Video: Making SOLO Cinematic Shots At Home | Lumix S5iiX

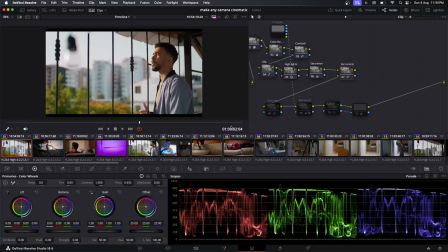[8:27]
Then I control the saturation because I thought it was too much saturated. And this is a technique that I learned from Motion VFX. As you can see, it's doing really much to the footage, which basically just creates a lot of separation between everything you've already done.
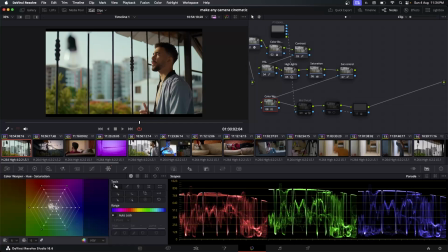[8:46]
And that's done here in the color warper. In this section, you select these push arrows, and it's gonna separate whatever you press. So as you can see, this did a lot. If you want to see more, you can see that course.
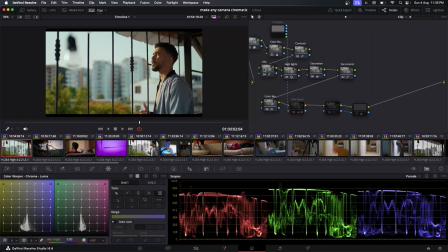[9:03]
And if you want a more in-depth explanation of what I did here, like a color grading session in a video, let me know and I can do it. Then I just added a matte. You add a matte by just right-clicking on one of the nodes and click on Add Matte and select it, and it will create this node.
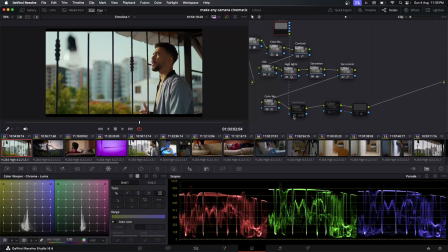[9:22]
And then you just drag one of the blue outputs to one of your nodes,
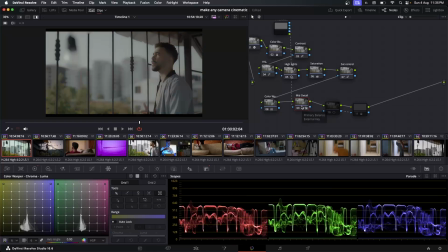[9:27]
and that basically means that it is selecting kind of the black and whites. That's what I think. To be honest, I'm not 100% sure.
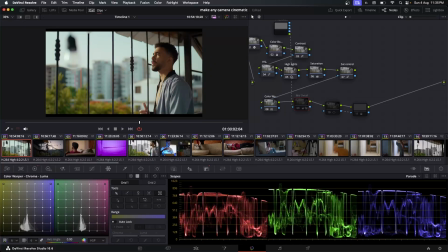[9:38]
But what it does is that instead of selecting the whole image, it just selects the higher contrast areas. And then I just decreased the contrast on those areas, as you can see, to have a softer look as the one we see. And then at last,
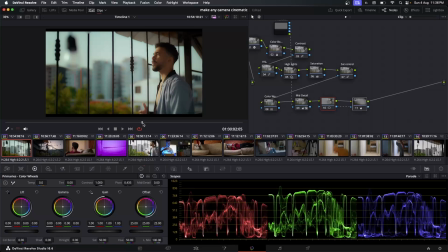[9:57]
I just added a vignette and lower the gamma on the outside to kind of focus the sight on the subject, which is me.
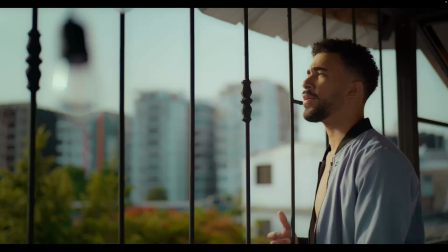[10:06]
Right, so this is the before and after, before and after.
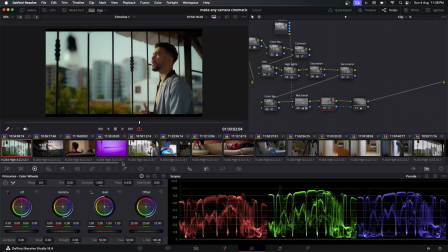[10:15]
All right, so now we're gonna move on to the next section,
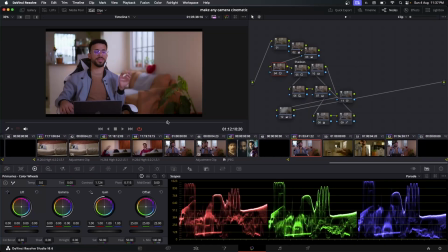[10:21]
which is basically just me explaining all the shots and what we can learn from each of them. Hope you like it. Keep on watching it.
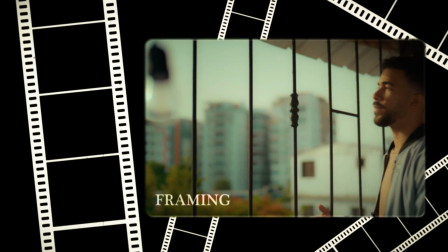[10:30]
All right, so the first thing I want to talk about is, and there are three main things we want to keep in mind when we talk about framing. The first one is always film the shadow side, and this falls in the middle of lighting but also framing, because it's where you're going to position your camera in relation to light. For example, in this case, I have a light right there on my left, kind of giving a 45-degree angle, and the camera is on the opposite side. It's not right where the light source is, and I can show you the difference right now.
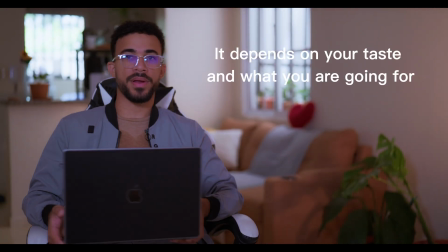[11:03]
This is if I had the light in the same direction as the camera is, you can see the difference. And the thing is that the human eye can see more difference, is more sensitive to the shadows than to the highlights. So that's why it creates more depth and it feels more interesting. And I put it back. The second thing we want to keep in mind when we talk about framing is the rule of thirds, which is basically arranging the frame so that everything falls into the intersections of those 2x2 rows. For example, I'm the subject in this case,
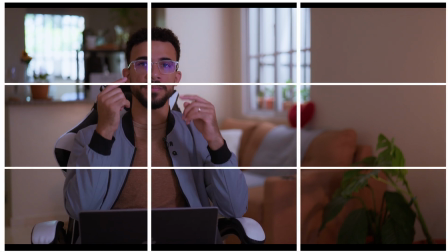[11:44]
and I'm in the right side of the intersection with my eyes close to that upper intersection.
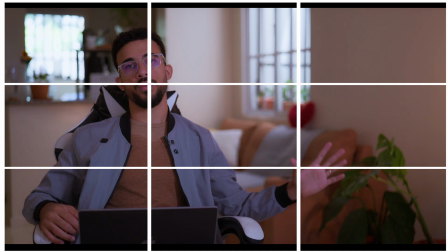[11:51]
And then on the left side, I have this couch with that heart that also creates color contrast, which is something we're also going to talk about. Now, this is not always the case. You don't always have to follow the rule of thirds. It will depend on many factors, but in most of the cases, you either want to be on one of the sides or in the middle of the frame, unless you want to transmit a different feeling. And the third we want to keep in mind when we talk about framing is the foreground and background separation.